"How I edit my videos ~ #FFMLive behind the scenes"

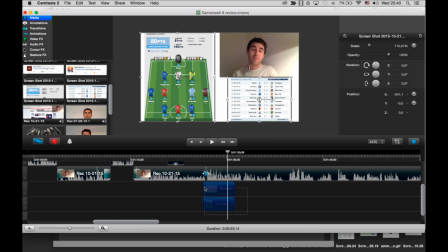(33:05)
Now what I need to do then is extend these screenshots to be as long as the rest of the clip, because I'm going to basically be talking about my team and the fixtures, and I want the screenshots to be present the whole time. And I also want to do some other things like zoom in on players and stuff. I will show that in a second.
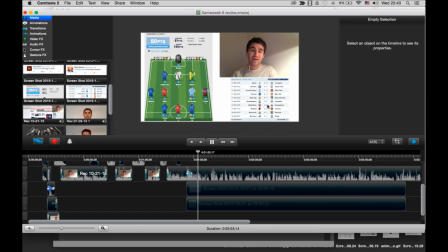(33:24)
So let me just carry on listening. So that looks all right.
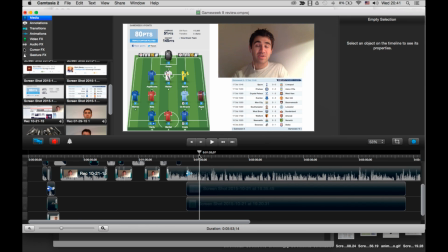(33:30)
Yeah. So actually now I'm talking about individual elements of this. So what I want to do is actually then zoom in just to make it a little bit more, yeah, just a little bit better than just seeing this static screenshot. So what I want to do,
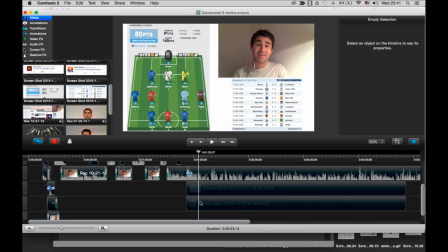(33:52)
so I say here I did play my triple captain, so that means I want to zoom into this part here.
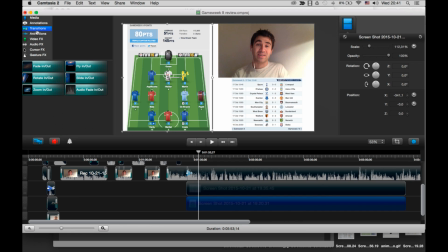(33:59)
So what I want to do then is, all right, there's a couple of ways to do it with this tool.
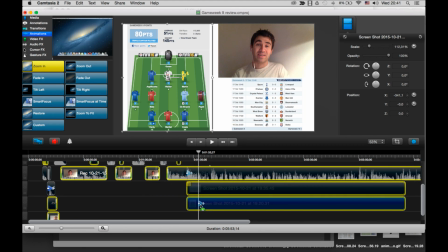(34:04)
Again, I can use the zoom in thing where I just kind of then zoom,
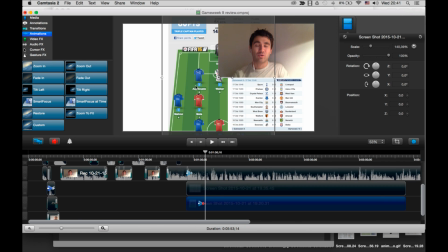(34:08)
and then anything after this is basically where it's going to zoom in to, if that makes sense.
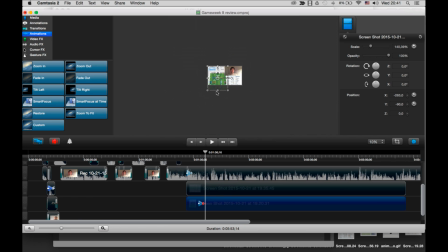(34:13)
So what I do is zoom, again, zoom.
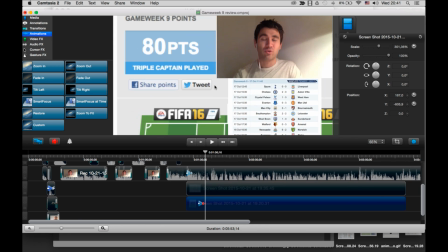(34:18)
Basically I zoom out a lot, so I can see, basically this is the area where the video is going to show,
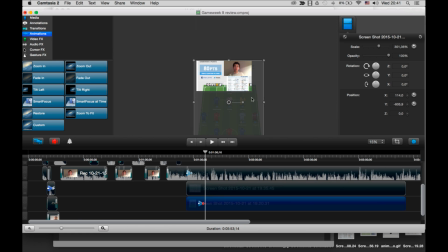(34:26)
if that again makes sense. So it's not going to show this whole screenshot, it's just going to show this portion of it in the video.
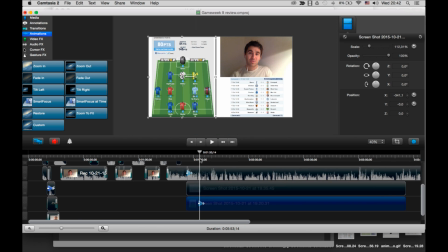(34:33)
And again, it's kind of then going to zoom in. So the only concern I have is actually that this kind of sits behind. That doesn't look as good to me as it probably could,
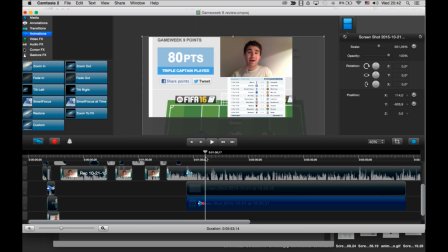(34:52)
because it then, yeah, it looks like what it is, and the fact that I've kind of cobbled this together.
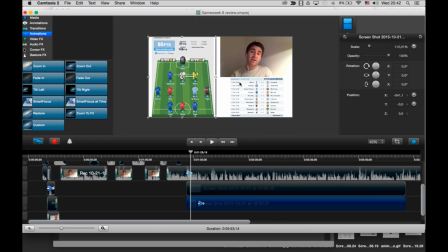(34:58)
So I could I could fix that with sticking a white box kind of there, actually behind this one and on top of this one. So yeah, now I've thought about it, I think I might just do that actually.
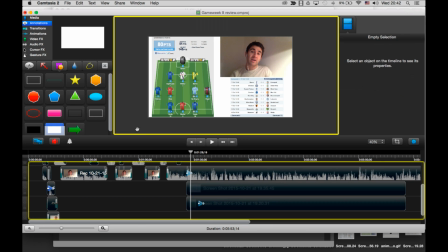(35:14)
So what I'm going to do, stick the white box in somewhere
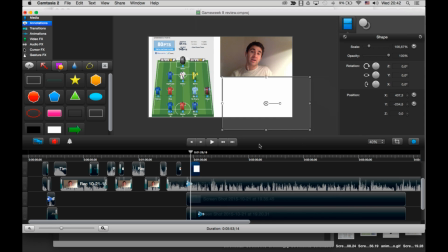(35:20)
like this, take that drop shadow effect off it because you don't need that, and stick that below, make that longer, stick it below the
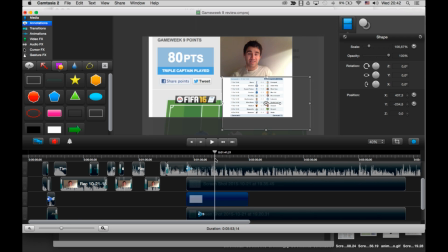(35:30)
fixture or the results. So now when I zoom in, that looks a little bit better. So if you see what I mean there, so I haven't got, yeah, that does look better to me.
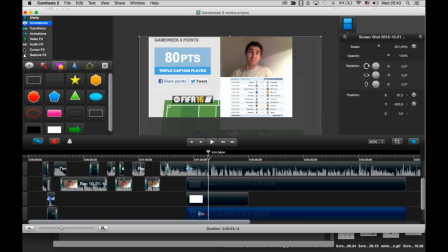(35:45)
And I can just then stand that out as well. Okay. So here as well, I talk about something like my triple captain did all right.
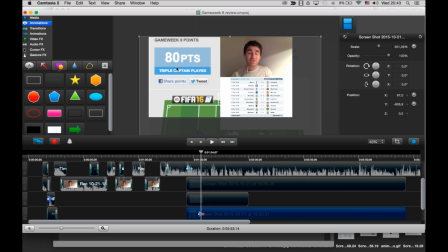(36:05)
So I say I played my triple captain chip. So I've got to this point, I've zoomed in because of this. So I maybe zoom in on the timeline, you can see that a bit better. So I've zoomed in to that part, but now I talk about the player that I actually made.
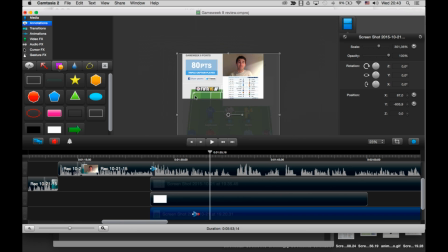(36:20)
So what I want to do is then basically zoom into the player, which is down here.
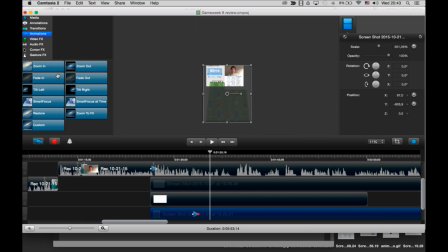(36:26)
So what I need to do is make this a, again using animation, stick in a custom arrow. Because basically what that then lets me do is anything after, if I then move this around,
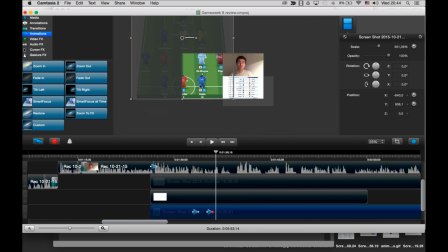(36:44)
it's basically anything after is where it's going to zoom to and kind of modify the screenshot. So again, I can make this even bigger actually, so that Costa fills up the whole screen.
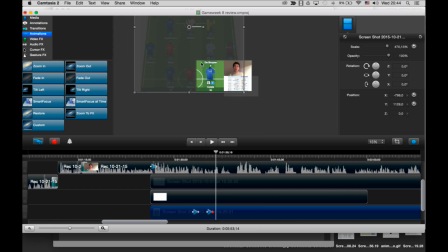(36:56)
So there, like that. Looks a bit better, right? And I can then zoom in a bit more, because I'm talking about going from there to there.